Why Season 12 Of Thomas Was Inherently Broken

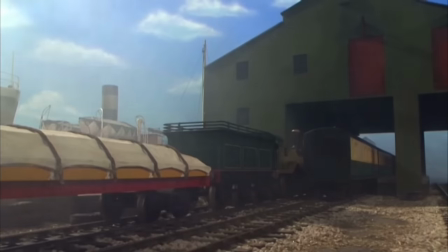4:09 You're trying to tell me that Rosie wouldn't know that Emily is already coupled up to the train even though they were both given the same job.
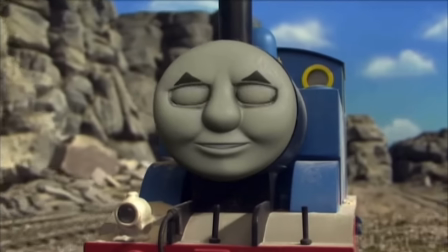4:15 And don't even get me started on Don't Go Back. That episode is genuinely one of the worst in the entire series, I'm not even joking.
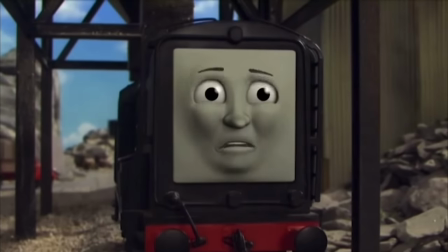4:22 However, season 12's undeniable biggest issue,
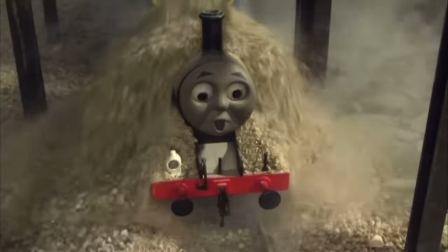4:25 the aspect of the season that completely fucks over the entire pacing of all episodes and any pieces of dialogue, is this.
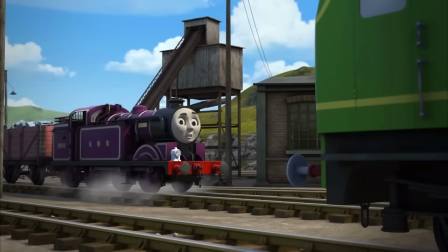4:33 A clashing of styles. What I mean by this is the CGI series and the model series both had their own very distinct ways of conveying dialogue.
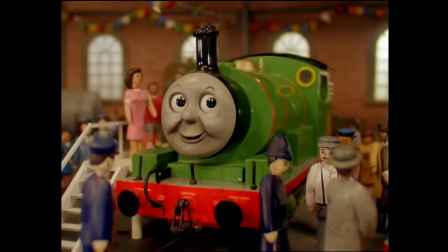4:41 In the model series, the entire episode would be narrated by one guy. Every engine would be voiced by them and the exposition dumps and storytelling as a whole was done by them.
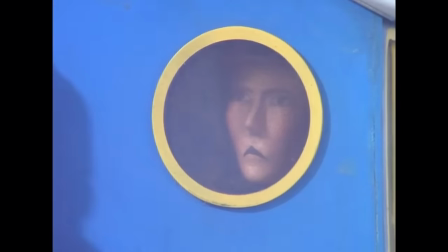4:49 The narrator also added what I like to call clarification lines like this that convey the dialogue in a very engaging manner.
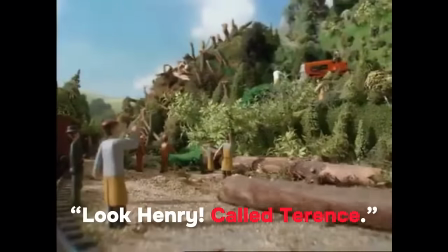4:56 Take this scene, for example, from Henry's Forest.
Look, Henry, called Terence. We're beginning again.
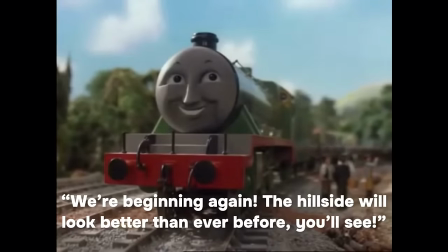5:02 The hillside will look better than ever before. You'll see.
That little called Terence not only clarifies for us who's talking,
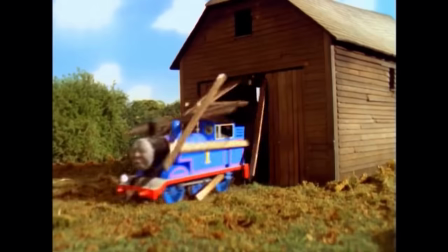5:10 helping out not only children to understand, but also aiding general audiences to tell you who this guy is.
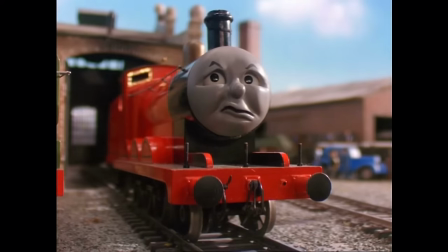5:15 It also serves as a way to make the dialogue feel a lot more natural. Imagine the dialogue in the classic series without those said blanks.
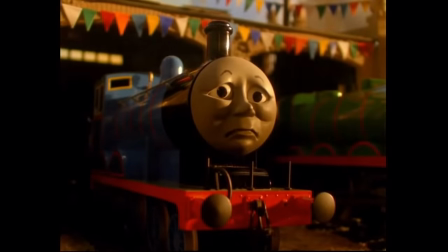5:23 I'm too old to pull important trains. I'm in disgrace.
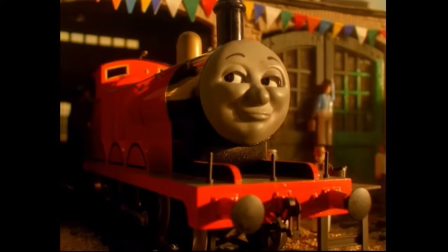5:31 He'll choose me, of course.
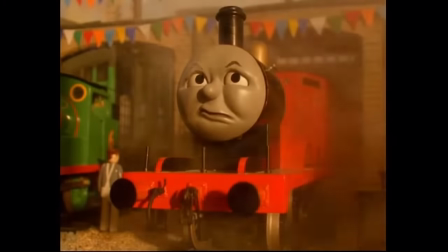5:35 You can't climb hills.
As you can see, it doesn't fit very well at all.
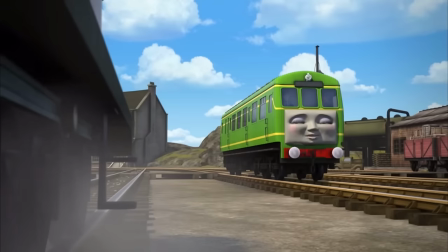5:41 Now let's take a look at the CGI series.
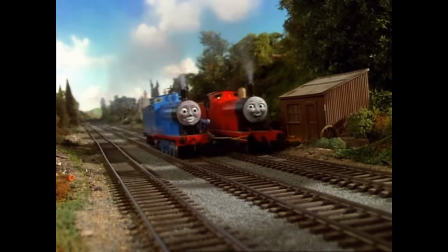5:43 Since the show is fully animated now and not static faces where you wouldn't always be able to tell who's talking, it's always very clear which engine is talking.
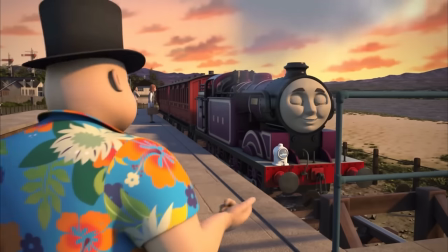5:50 The individual character voices of course help too. Now imagine if I added some really unnecessary narration from Mark Morahan to a scene from this episode.
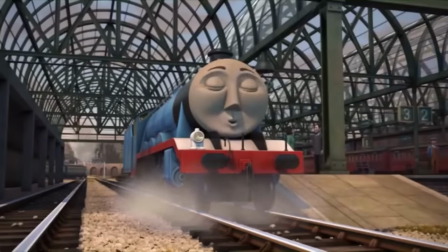5:57 That's what silly little tank engines are for. Silly little tank engines?
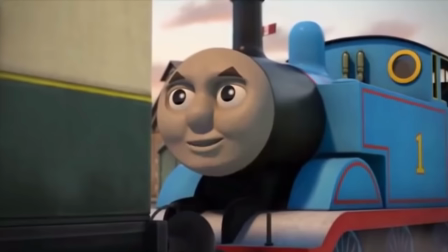6:04 Weesh, Thomas. Well, maybe this silly little tank engine should take the express today.
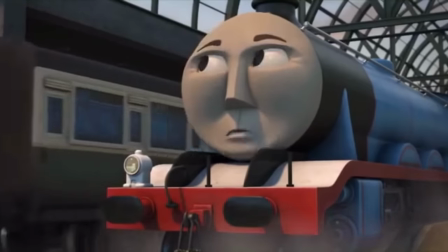6:11 Bye, Gordon! Replied Thomas cheekily. Thomas, what are you doing?
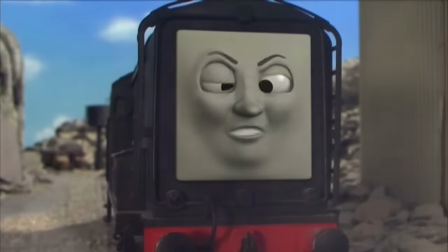6:16 Once again, it completely messes up the pacing of the scene. And what season 12 does is that it meets at a really awkward midway point between the two.
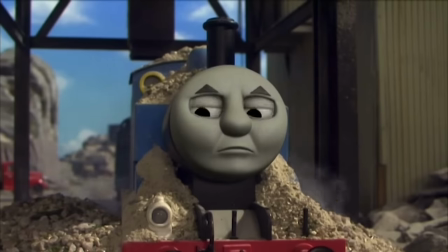6:23 Those clarification lines are now gone, and the engines now have moving faces and mouths.
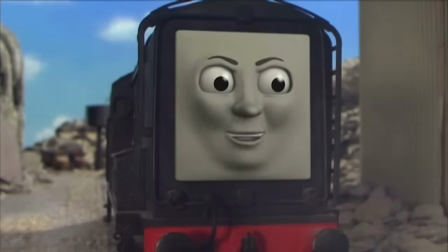6:28 But they're all still voiced by the same person. They also still keep those lines where the narrator tells us how our characters are feeling after another character says something to them.
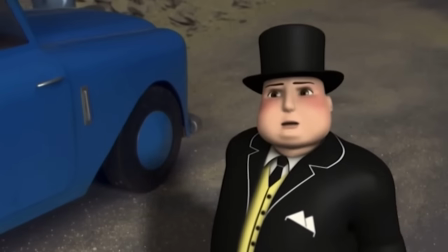6:37 And it's because the faces are now animated, that those moments where the narrator is telling us Percy felt bad or Thomas felt sad,
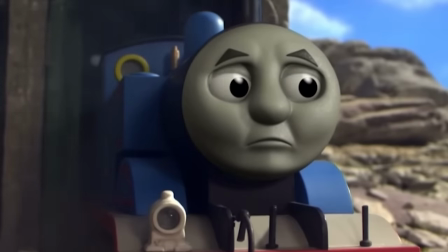6:43 you just have them sitting there like fucking NPCs, waiting for the narrator to stop talking. It completely destroys the pacing of all scenes for me. I hate it so much.
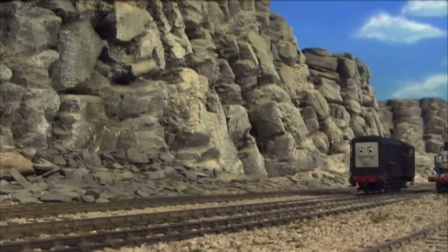6:52 This may not be an issue for everyone, but for me, this simply reinforces my point that season 12 is an inherently broken series.
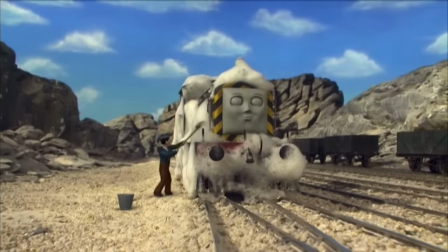6:58 And that while having a transition season to ease audiences into the CGI series is a good idea and concept,
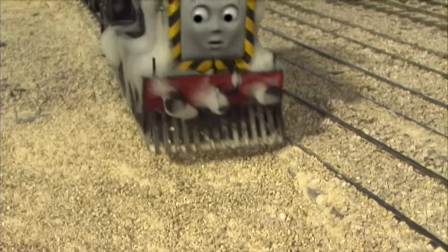7:04 it ultimately falls flat because, like many people have said before, part of Thomas's appeal was how charming it was and in the way it was presented.
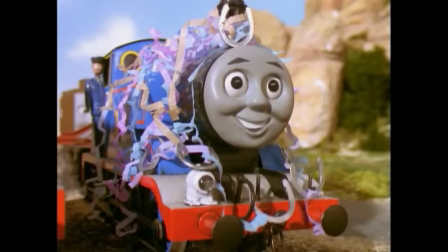7:11 It felt sincere, it felt like it was someone telling a story to a child in bed. But with series 12, it's just that really, really awkward middle ground.
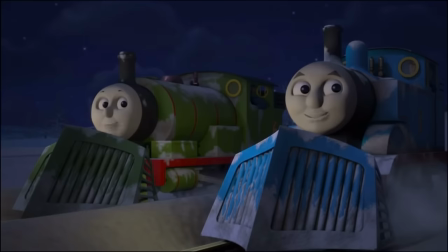7:20 The CGI series, season 17 to 21 at least, was great at telling its stories because it did its own thing.
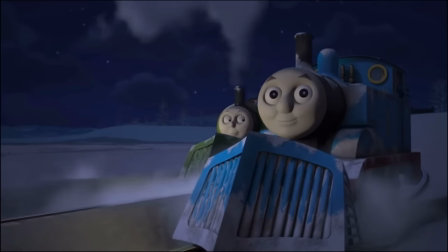7:26 It stayed true to the original series, but also told stories in an engaging way that felt unique to its era.
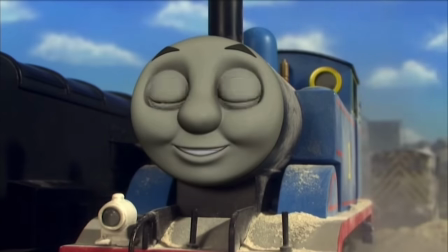7:31 And the last thing I wanted to talk about was actually not technically about season 12, but it's a theory I have regarding it and Hero of the Rails.
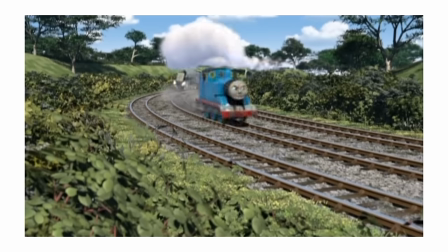7:37 So for those of you who don't know, Hero of the Rails was originally going to be in the same style as season 12.
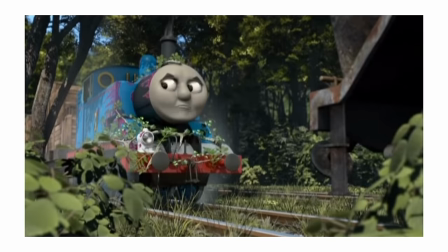7:42 This is made very apparent by the marketing. Many people's main issue with the movie is that there is a lot of fluff in regards to the narration.
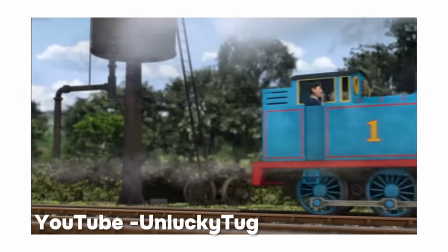7:49 My absolute biggest gripe with the movie is that the narrator never shuts up.
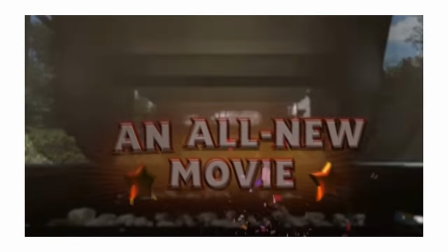7:55 Now, analysing Hero of the Rails' script, something hit me. Hero of the Rails' dialogue is written in the exact same way as season 12.
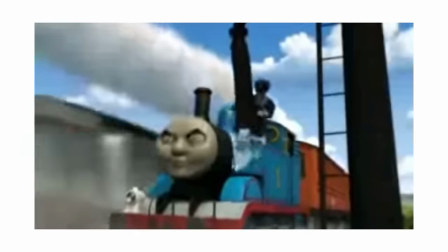8:03 And I think the only reason why it's an issue in Hero of the Rails is because all of the engines have individual voices, and to have Angelus and Bradlin keep intercutting scenes with pointless exposition,
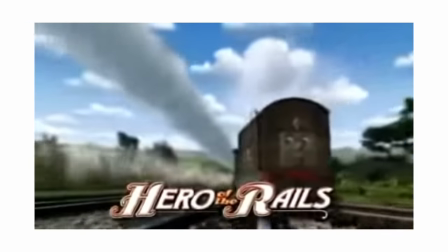8:11 which we can clearly see on screen. You want to know what that reminds me of?
Hello, Thomas.